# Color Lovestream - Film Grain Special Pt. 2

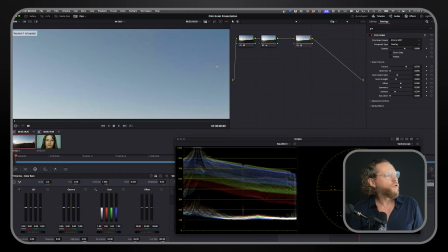(40:57)
Okay, and what I'm going to do first is I'm just going to go and show you now just a film grain from DaVinci. Okay, so now watch this.
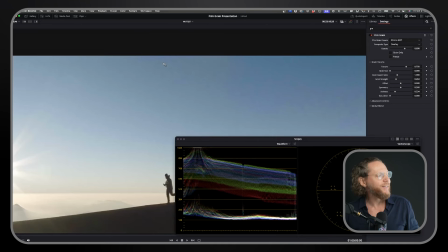(41:07)
When I zoom into it a little bit, you're going to start noticing, I don't know whether this is visible on, I'll try to zoom in enough that you can start seeing it.
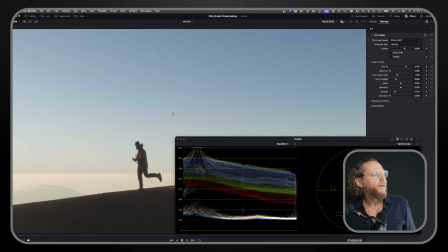(41:15)
Look at now how here we start seeing slight discoloration. See how I can have a little yellow purplish tones? Right, and look, when I disable film grain, they're all gone.
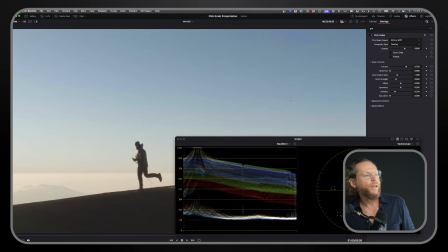(41:30)
But when I enable them, they're all there, but my saturation is on 0. Okay, it is part of the kind of optical effect. It's we probably don't, there is probably no real color content in it,
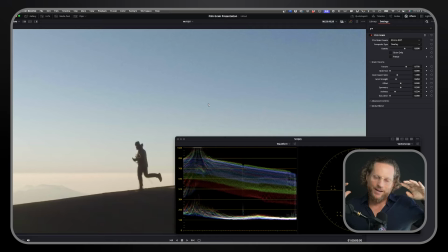(41:48)
but this kind of texture, because it's so repetitive, creates a moire effect, effectively, moire-ish effect. I mean, this is a really subject for any one of my students to write a thesis on this subject and research this properly.
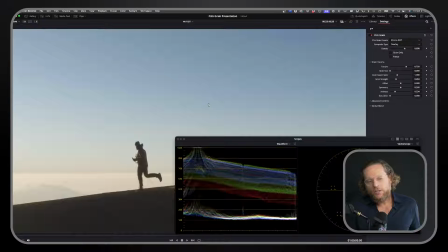(42:05)
And that's a kind of what the issue with the repetitive grain texture. When you have something very repetitive, then our eyes start kind of seeing color when there is no color really visible. And this is why, like, you know, it's possible for you to look at this sky and you start seeing like a green and purple lines.
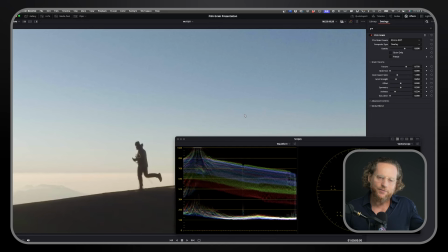(42:25)
They're not really there. It's just an issue with it kind of, you know, gradual with the same pattern that's applied to it, right?
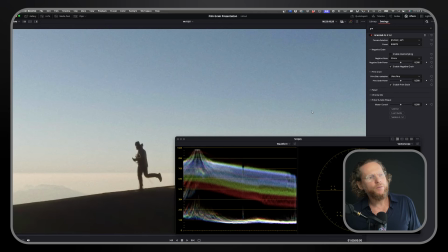(42:33)
So now I'm going to go and apply this same thing with a Grainlab, and that pattern is gone.
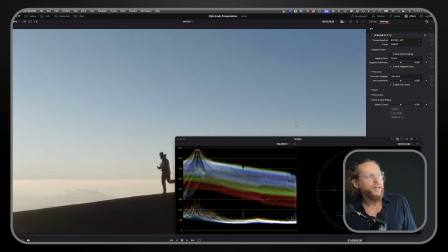(42:40)
Well, it can't be there because we don't have a fixed pattern.
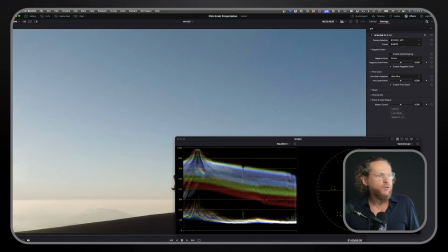(42:45)
We don't use a fixed pattern like, you know, film grain plugins. So you can't really start getting any more harsh effects or anything like that in here.
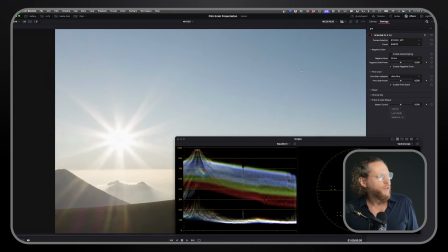(42:54)
Another thing I want, you know, like for example, you see if you look here around the highlights,
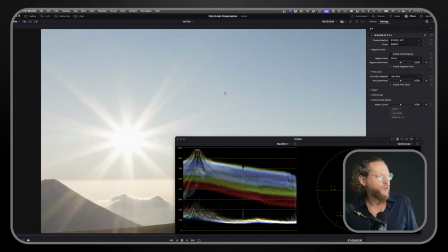(43:00)
very bright highlights, you know, we kind of are clipping, which is normal, right? We're filming into the sky.
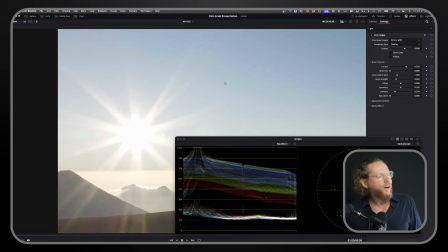(43:05)
Look, if I now go here, you see how film grain loses. There is 0 grain detail here. The brighter something gets, because it doesn't understand the density, you know.
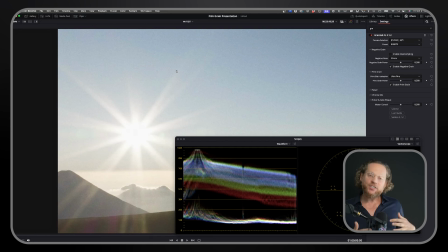(43:20)
So, but if you do this on a Grainlab, it actually rounds off your highlight, and that's exactly what we were talking about. That increased density of silver halide crystals is
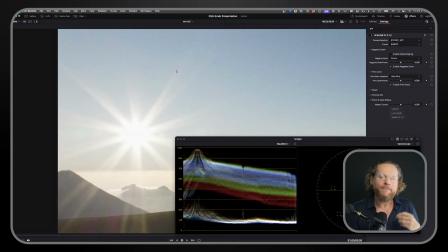(43:39)
it contributes to the effect of film roll-off. And if you look at now this highlight, you see like a high density grain, no high density grain, just a texture.
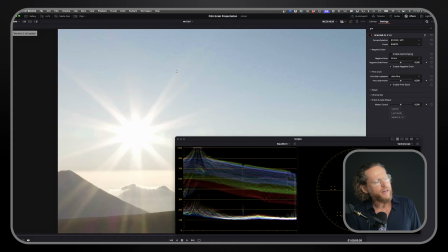(43:50)
You see how highlights are very bright, they're just peaking, and here I'm able to tame them down, to roll them off.
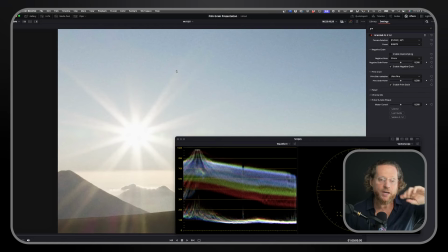(43:58)
I'm not doing anything else, by the way. As you saw my node tree, I'm just applying a texture. That's all I'm doing. But you see, this is an incredibly important advantage of that kind of calculation of the grain, that increased high density helps the roll-off. And that's just for that reason.
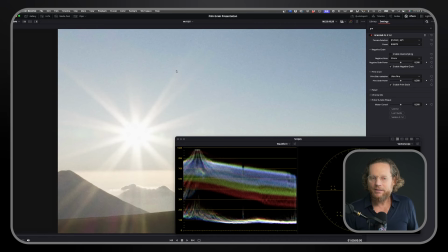(44:17)
So for example, if you say, I don't want to have any grain, but I do love the roll-off, that I get with Grainlab, what you can do is you can go over sampled 65 millimeter grain.
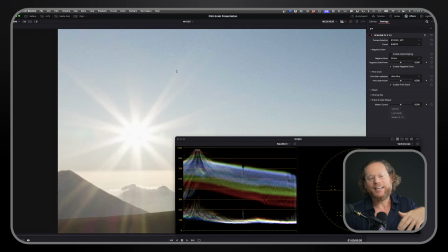(44:31)
It won't be visible, but it's going to have the same effect on your highlight. It's just going to naturally roll it off a little bit and blend it like that.
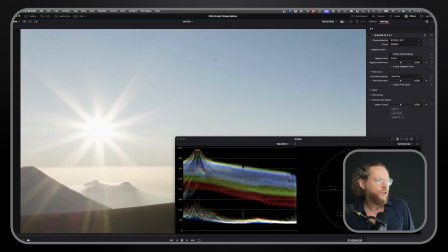(44:39)
So this is a really like an interesting test that you should always, see and compare.
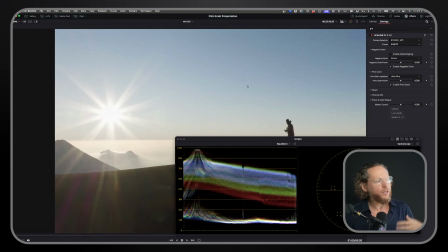(44:46)
If you're choosing grain, if you're sitting with client and you're trying to do a good emulation, show them as well the importance and how the texture is. So, cinematographers love this stuff. They if they hate anything, is it kind of really hard clip on their lenses? They really love this.